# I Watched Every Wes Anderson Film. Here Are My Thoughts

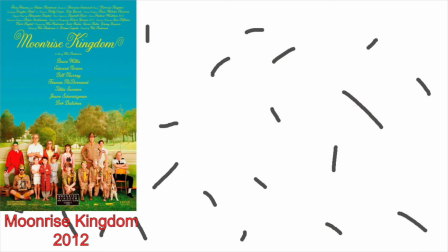The second half of this movie definitely drags somewhat, and a lot of that is because Sam and Susie don't get as much time to themselves.
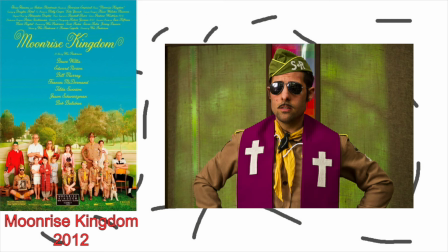Their chemistry together is a huge part of why this movie is as good as it is. Jason Schwartzman showing up is a beacon of light though, and you can tell he's enjoying his role.
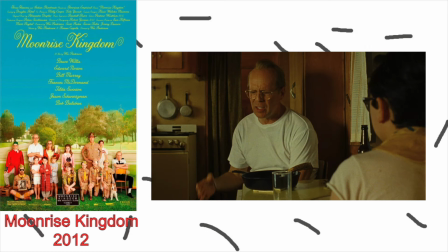I also wish that Bruce Willis' character and Sam got to have more bits together before he adopts him at the end.
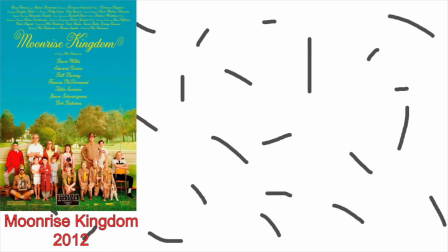Obviously, I'm happy Sam gets a stable home, but it just doesn't have the impact it should. All in all, this is just a simple, cute movie, and I love it.
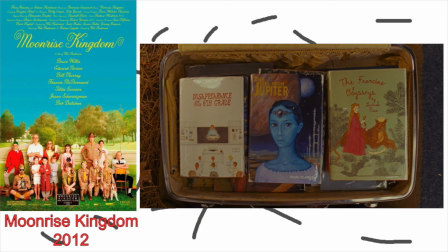Part of me wishes the fictional books Susie likes were real. Come on, covers like that and I'm supposed to not be intrigued?
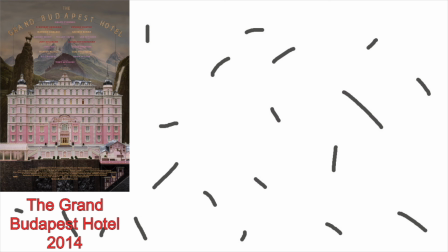This is my favorite Wes Anderson movie, and it's not really a competition.
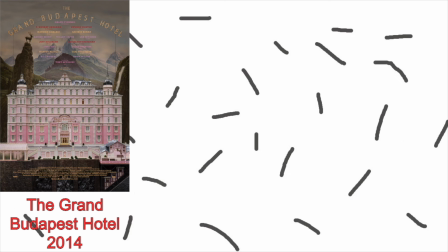It was the other film I had seen before this project, and upon re-watching, I was no less in awe.
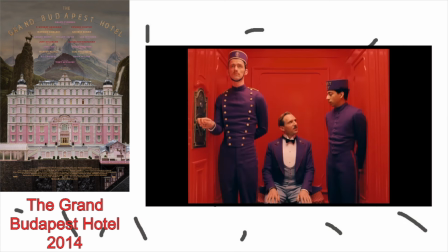Where do I begin? Let's start with the visuals. This film uses color better than any other film Anderson has made.
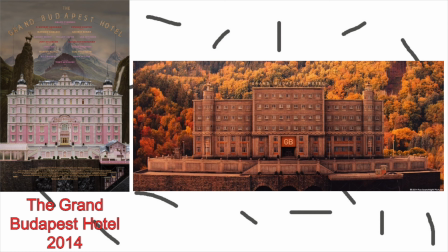I'm not usually the biggest fan of pink, but the way it's used in the set design of the hotel is flawless. It really does make it seem as much a palace as it is a hotel. When contrasted with the drab state of the hotel when the author visits it, it stands out even more.
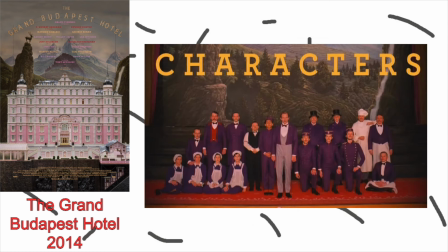Might be a small detail, but I love how the hotel staff all wear purple. It fits with the palette very well.
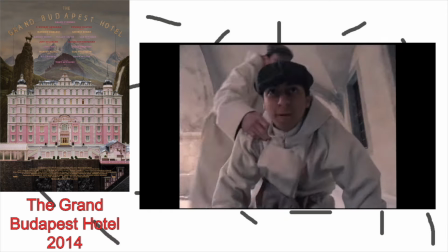Aside from the hotel settings, I also really loved the design of the Alpine setting in the final act of the film.
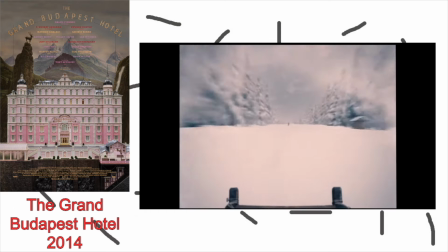While watching it, I almost felt myself shivering. That's how engrossing it was.
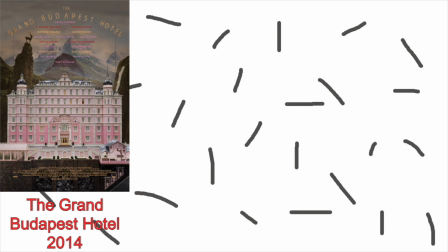Of course, it goes without saying that the camera work and shot framing are as superb as they always are in an Anderson film.
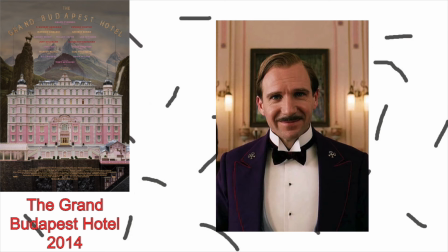Now on to the casting. Ralph Fiennes could not have done a better job as Gustav.
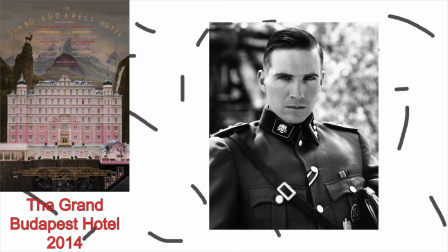It was funny for me to see him in this movie since I'd already seen him play the evil Nazi officer Amon Guth in Schindler's List. the man's got range.
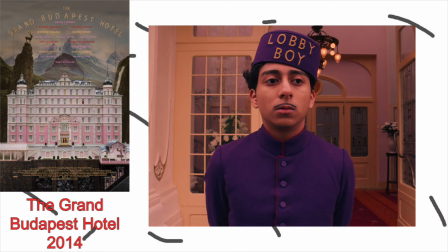He's chewing the scenery for sure, but it fits so well. Tony Revolori as Zero is the perfect foil for Gustav.
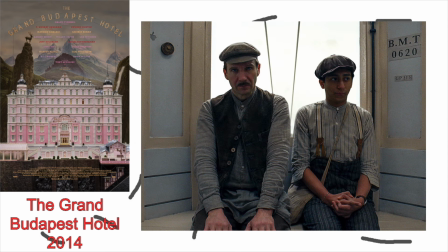You can tell that he's fiercely loyal on one hand, but also very perplexed by Gustav's antics on the other.
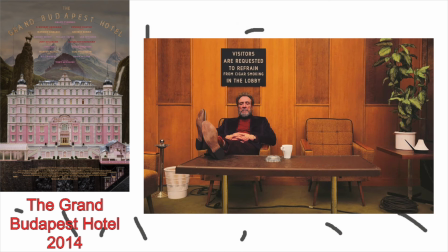F. Murray Abraham as elderly Zero is just as good and perfectly portrays the same character, but beaten down by time and clearly mourning those to him that have since passed, namely the aforementioned Gustav,
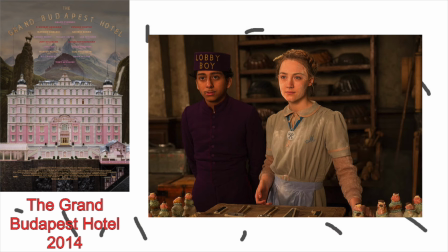as well as his late wife Agatha, played masterfully by Saoirse Ronan. In terms of villains, Adrian Brody is terrific,
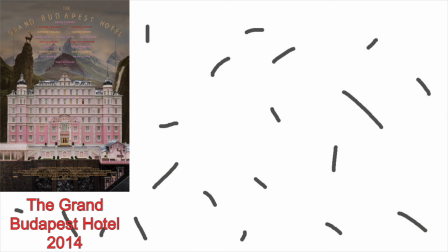and you can tell he's glad to have a proper role again after being completely left out of Moonrise Kingdom and only being in one scene for Fantastic Mr. Fox.
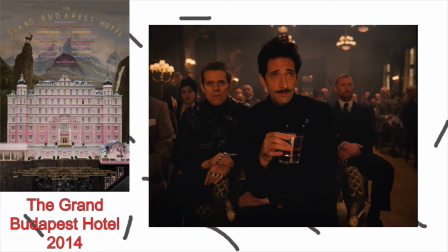He's so over the top that I can't help but chuckle at almost every line he says.
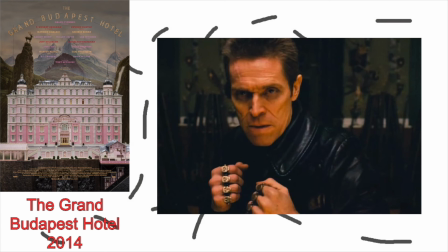What's the meaning of this shit?!
Willem Dafoe as the hitman is superb. He has a menacing aura around him and he brings a sense of danger into every scene he's in.
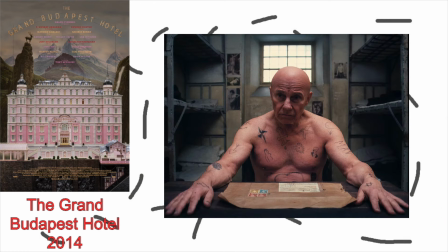I haven't even mentioned Jeff Goldblum, Harvey Keitel, and Tilda Swinton, but take my word for it that they do a great job.
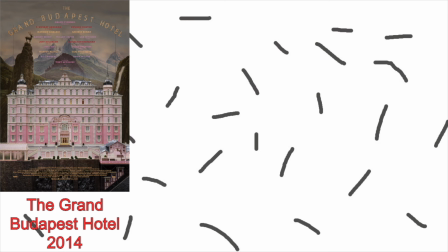Finally, let's talk about the theme. Nostalgia is a powerful thing.
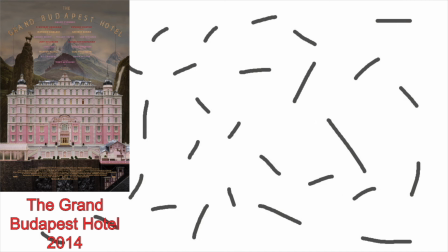The characters in this film yearn to return to a time long gone, one since destroyed by totalitarianism.
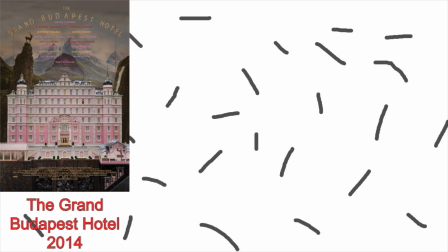The hotel Zero owns when he tells the story to the author is one that barely bears any resemblance to the one he first started working at.
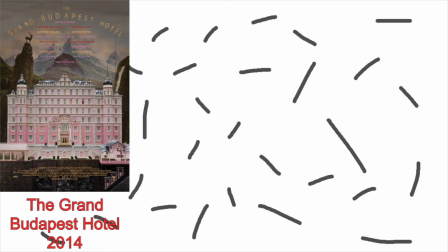Despite that, he can't possibly sell it, since that would be severing his last tie to the man he loyally served and a woman he loved in a time when everything was simpler and better than it is now.
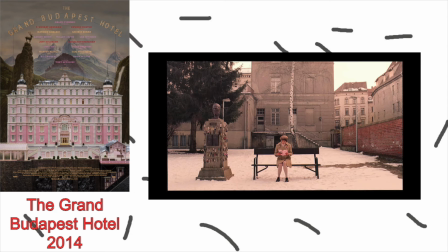By the time the story is being read by the girl in the graveyard, the hotel is demolished and everyone in the story has died.
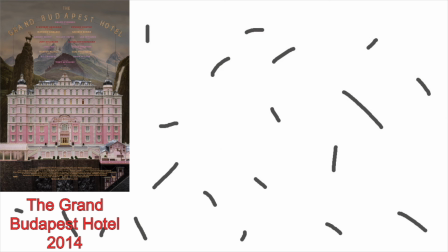All that remains are memories. Part of me kind of wishes that this was a ranked list so that this could be my big climactic ending, but as it happens, it isn't.
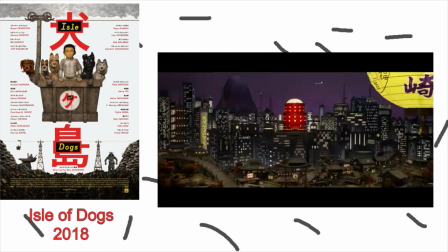This was an interesting viewing experience, and not just because I was watching a movie about dogs while being a cat person.
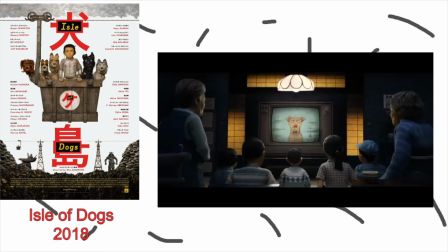This is the other Wes Anderson film that's criticized for being orientalist, and I definitely do feel it a little more strongly here.
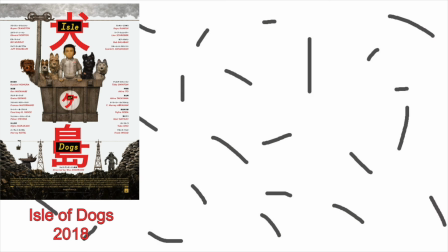That's not a topic I know enough about to even attempt to discuss,
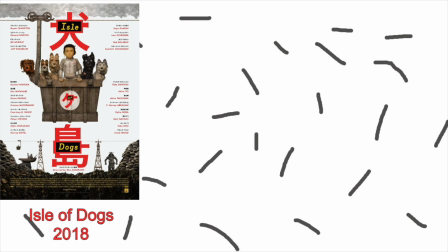but I will say that it very much feels like it was made by a white guy whose only exposure to Japanese culture was depictions in western media.